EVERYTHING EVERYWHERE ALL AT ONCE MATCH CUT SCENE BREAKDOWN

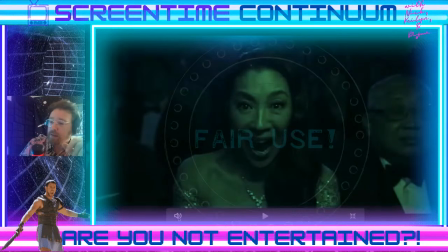(4:36)
Next, we have the scene of cinematic Evelyn doing the existential scream, as all of these characters you'll see do.
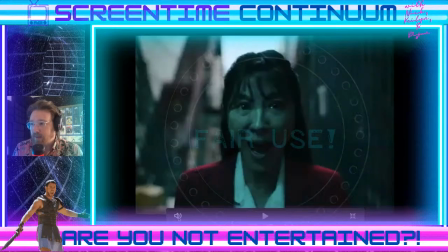(4:46)
We have here in the sort of Prime universe, Evelyn freaking out. I love the use of colors too, to sort of visually express the change in universe, especially with the circular lighting.
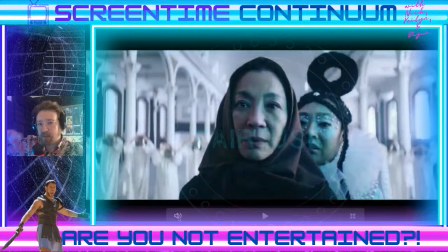(5:00)
They're using this lighting rig that's going in a circular motion. So you see the light hit the face at so many different angles, obviously also representing the
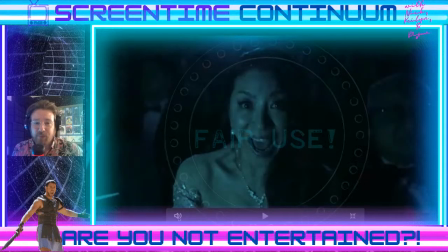(5:12)
circularness of this movie. The cinematic Evelyn, Prime Evelyn,
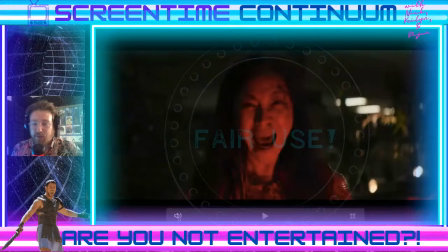(5:18)
Young Evelyn, and they do this really quick, where this is just like within the span of a few seconds.
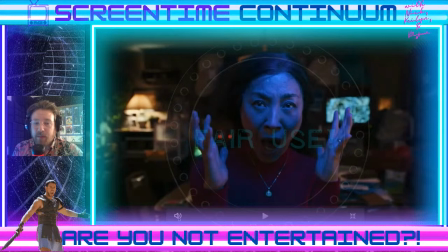(5:27)
going. And this is where it starts to amp up a little bit. I really love this scene. I think that the lighting is incredible.
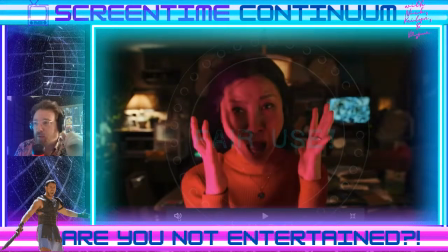(5:34)
Um, and Michelle Yeoh's facial expressions throughout this whole clip are just fantastic.
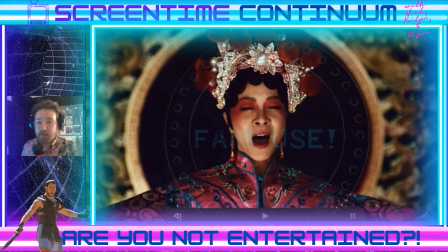(5:43)
And we get the scene of the singer Evelyn. And this is interesting.
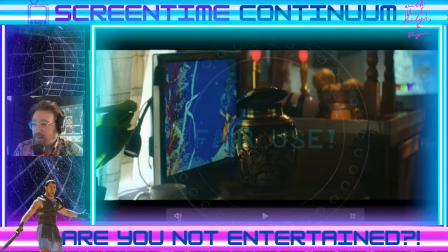(5:52)
This is I guess an urn. It would seem as though Evelyn jumped into a universe where she's already been cremated, and this urn is uh, the one doing the existential screaming.
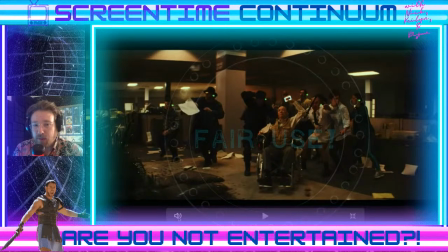(6:07)
We go back to the sort of the prime universe here with Gong Gong and his alpha jumpers.
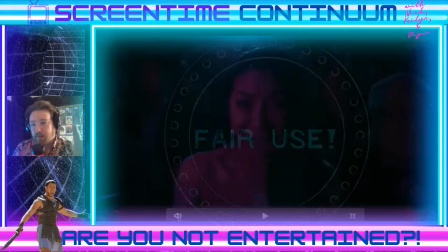(6:17)
Again, we're cycling through a lot of the same the four core universes,
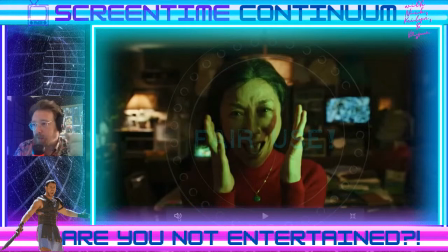(6:23)
but it starts to open up much bigger as this progresses.
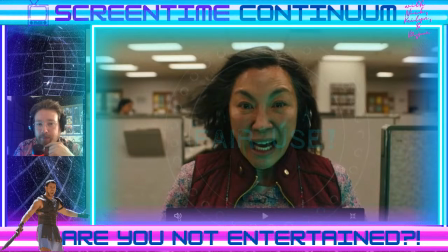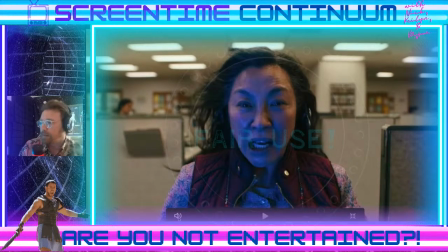(6:34)
And you're using these like uh, different lighting to sort of add oomph to the scene, which I think is just really cool. The wind, almost like you're being blown away by the everything bagel.
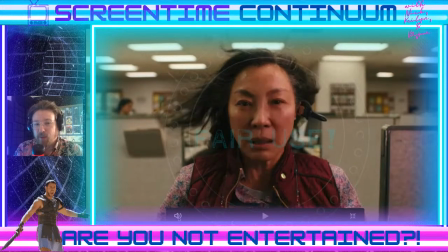(6:48)
Very cool representation.
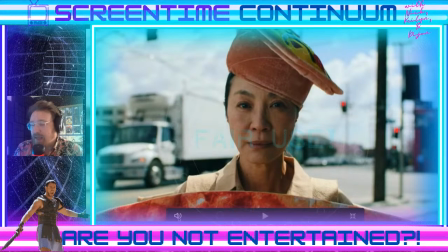(6:50)
We see the sign flipper Evelyn with her pizza hat falling off.
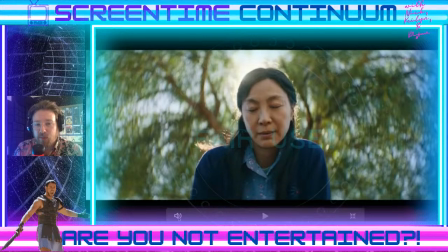(6:59)
I don't know which Evelyn this one is in particular,
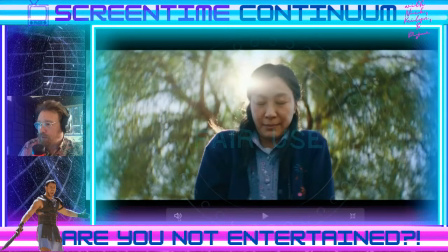(7:02)
but it's a cool shot with the sort of tree in the background, almost a little bit like angel wings.
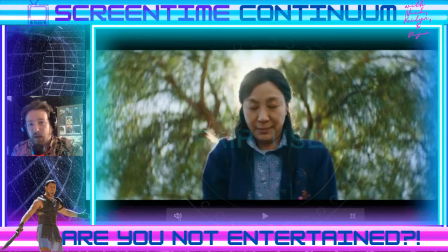(7:08)
And of course, you get this sun or this god ray coming out of the top of her head like that.
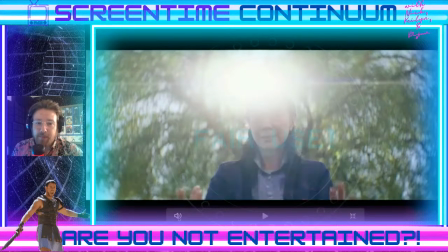(7:13)
And that's obviously all on purpose. And just a very cool shot as well.
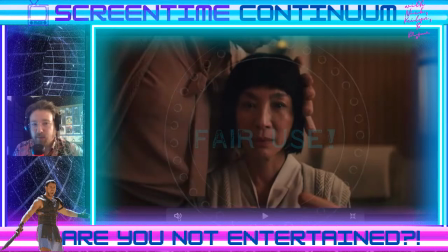(7:19)
And so you get Hot Dog Fingers Evelyn with Hot Dog Fingers Deirdre.
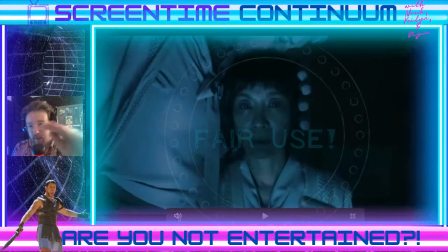(7:25)
Again, you get that spinning light motion, which casts the shadows in a circular way around the face, which I think is kind of a cool effect.
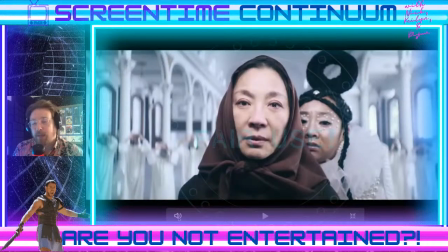(7:37)
And keeps on going a little bit. There's some scenes that linger on a little bit more than others.
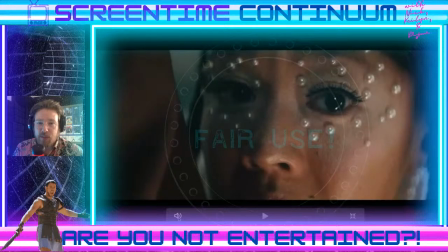(7:43)
Um, but I think that that's just to sort of solidify that those universes are the ones that we've been going and exploring throughout the movie. The other universes that we see in this sort of match cut, you only spend seconds on.
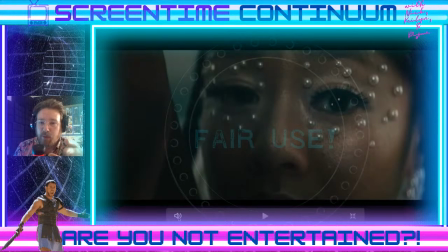(8:01)
Again, we have Jobu here, which is cool with the we have this motif of the yin yang with the googly eye and the everything bagel. She's kind of representing it here with the pearls around her eyes, and her eyes are a little bit dark.
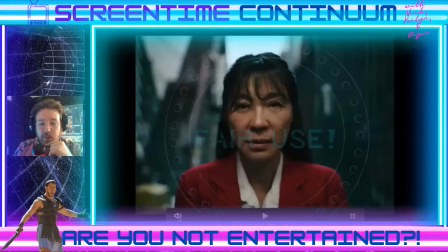(8:18)
We get sort of old Evelyn in the outfit of the young Evelyn. Then we get Cat Evelyn.
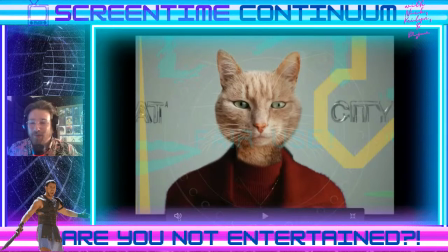(8:29)
This is such a quick frame. Honestly, I had to put this through a DaVinci Resolve in order to even get it to clip this slowly, because everything I was trying to do was just not working. They were going way too fast.